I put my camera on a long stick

In today's video, I'm showing you what footage looks like from a GoPro Hero 11 when you mount it on a 3-meter long carbon fiber pole. I'll run you through the settings I used, some do's and don'ts, and I'll also show you how to edit it to make it look better. As you can see, that is quite the stick. Let's go.
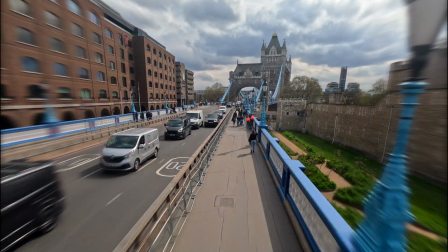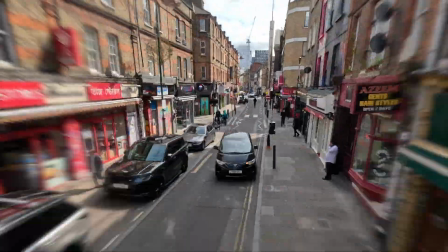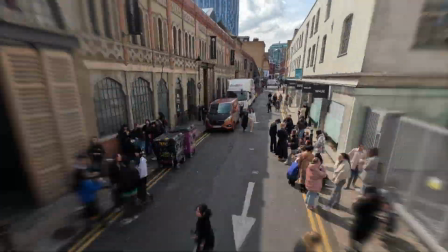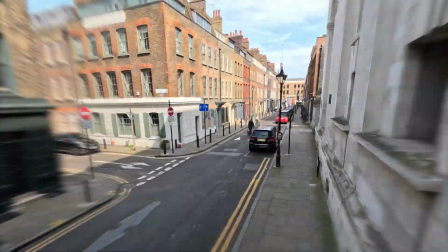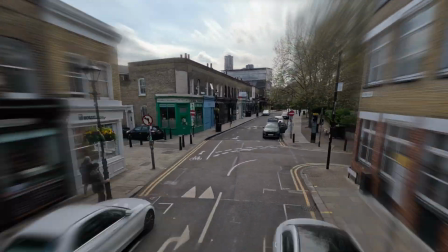Sometimes all I think about is you. Late nights in the middle of June.
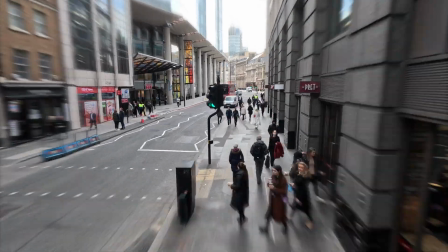Heat waves been faking me out. Can't make you happier now.
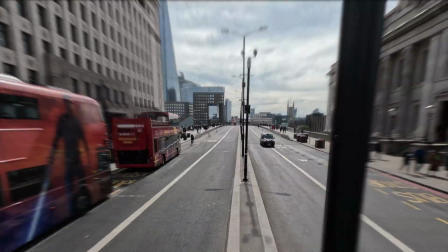Sometimes all I think about is you. Late nights in the middle of June.
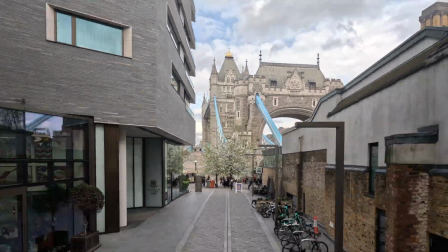Heat waves been faking me out. Can't make you happier now.
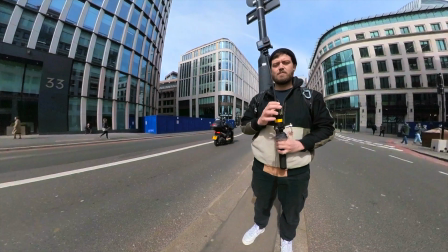So let's talk gear first. I'm using, as I mentioned, the GoPro Hero 11, which has great resolution and stabilization modes,
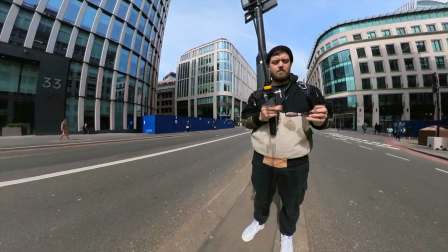and the stick that I'm using is the Insta360 3-meter long carbon fiber pole.
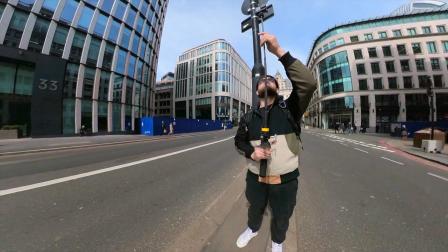This shot currently is filmed on the Insta360 1RS in the 360 mode with a little stick mounted to the bottom of the other stick.
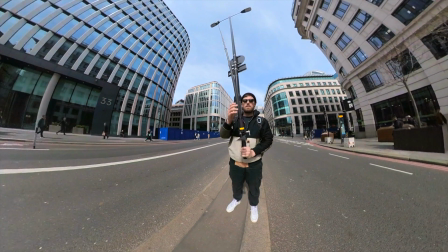It's a lot of sticks going around. So as you can see, it's very wobbly,
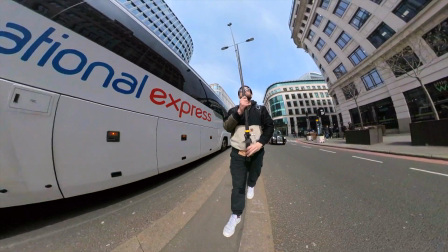so you want to kind of find a balance while shooting and walking so it doesn't go too much side to side.
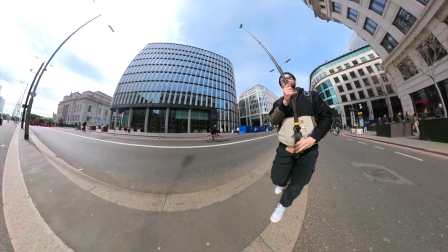And you also, while you're walking, want to walk slower than you would think, because if you're shooting people,
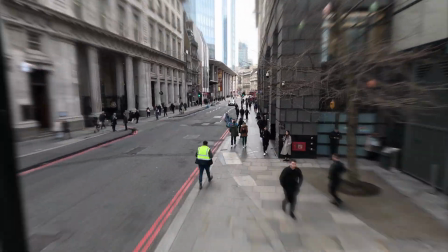as I'm showing in this shot here, you want them to move past you, so it's more of a time-lapse
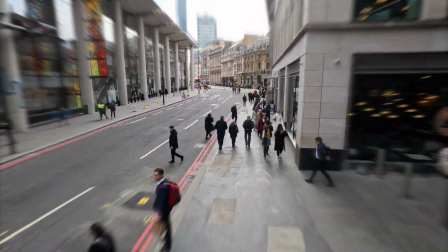feeling to it. If you're following people, it just looks like you're trailing people, and it looks a bit sped up and weird.
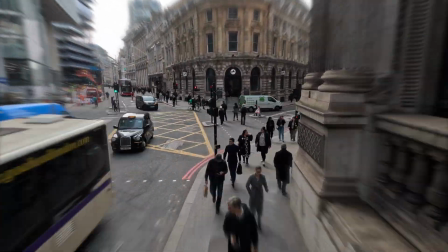So walk slower than you would think.
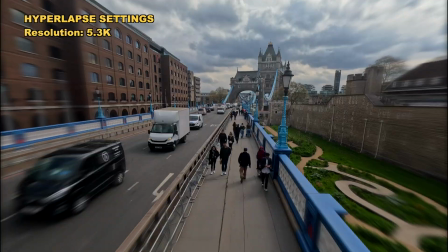As for settings, I'll put them on the screen, but highest possible resolution, 4:3 aspect ratio, so you can reframe.
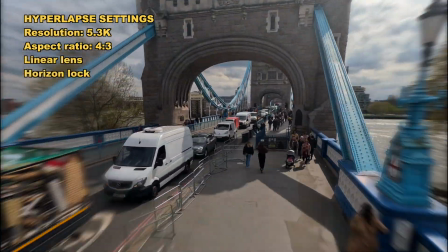Use the linear lens with horizon lock on. This really helps to keep your shot level.
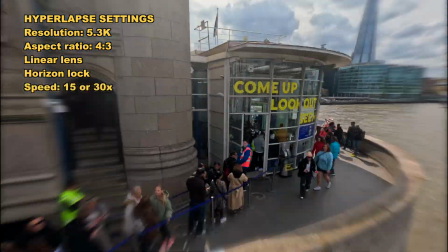Your speed, depending on the subject and where you're walking, is 15 or 30x.
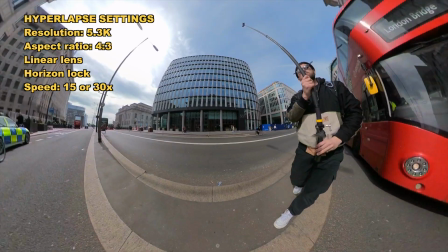My preferred one is 30x. Depending on the lighting situations and where you are, you want to set your EV to 0 or to -0.5.
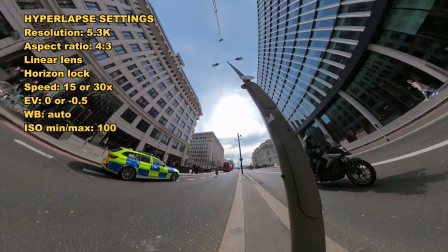Set your white balance to auto, your ISO min and max to 100, set your sharpness to medium, and your color to natural.
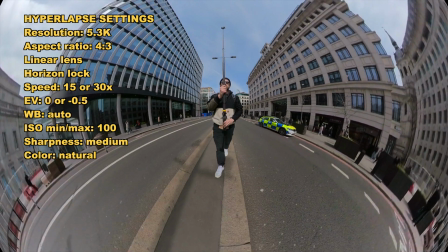This leaves a little bit of play space or editing space for your color grading later.
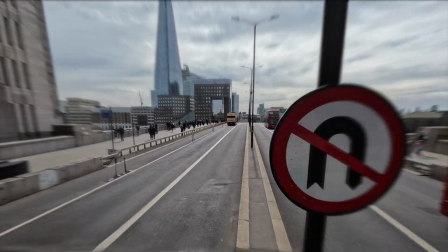Be mindful of where you shoot. In theory, this looked like a great shot, middle of the bridge, epic scenes behind it,
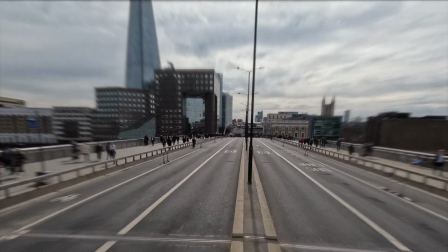but as you can see, those poles, because of that slight wobble, they just move from the POV of the camera quite a bit,
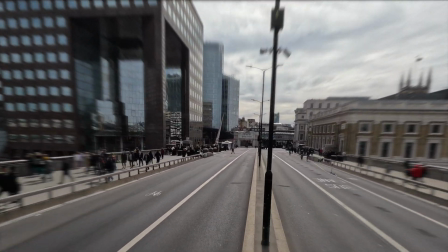and it creates kind of like a jittery feeling, which I really didn't like. Anyway, here's a sped up shot of me doing the bridge.
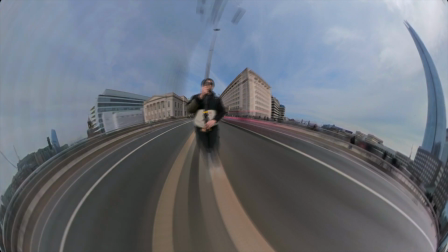Sometimes all I think about is you. Late nights in the middle of June.
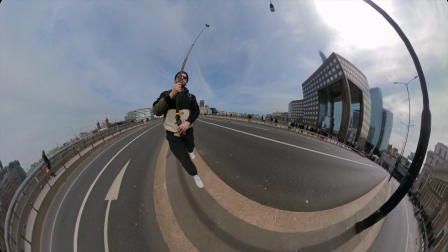Heat waves been faking me out. Can't make you happier now.
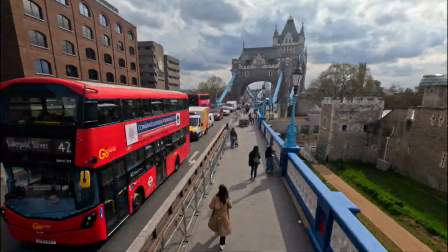Righty, let's talk about how we can make this footage look better. I've turned an effect on and off here, and I don't know if you can spot
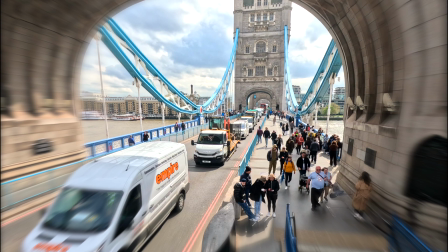it. It's semi-subtle. On the sides, you'll see a bit of motion blur or directional zoom blur, which is a fake effect that you just add in post.
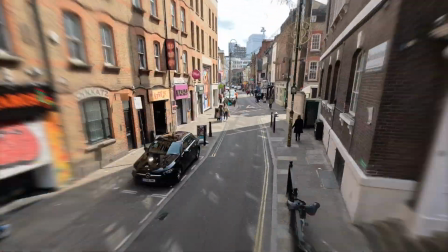Here it is on, and here it is off.
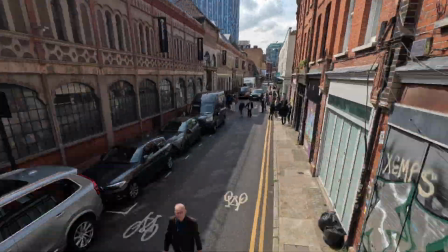It's kind of subtle, but it does make everything look a little bit nicer.
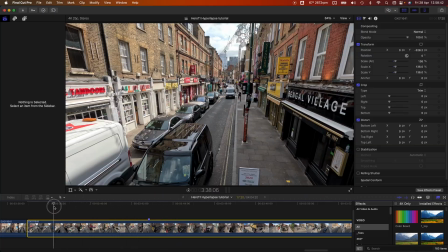So the way this works, I'm in Final Cut X here, or Final Cut Pro X. I'm just using Brick Lane here as an example.
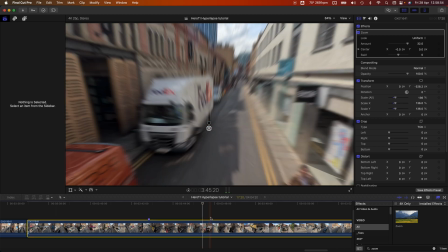You find the zoom effect, and this effect exists in other editors as well. You set your point where the zoom originates or where the zoom goes towards.
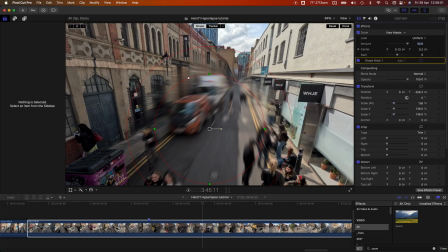Then you apply a mask, a shape mask, and then you're going to tweak that mask later, but you're going to set that on that spot there, and then you're going to invert the mask so that the edges of the footage are with that zoom blur applied, and the center bit where the eye is where the camera is moving towards doesn't have that effect applied.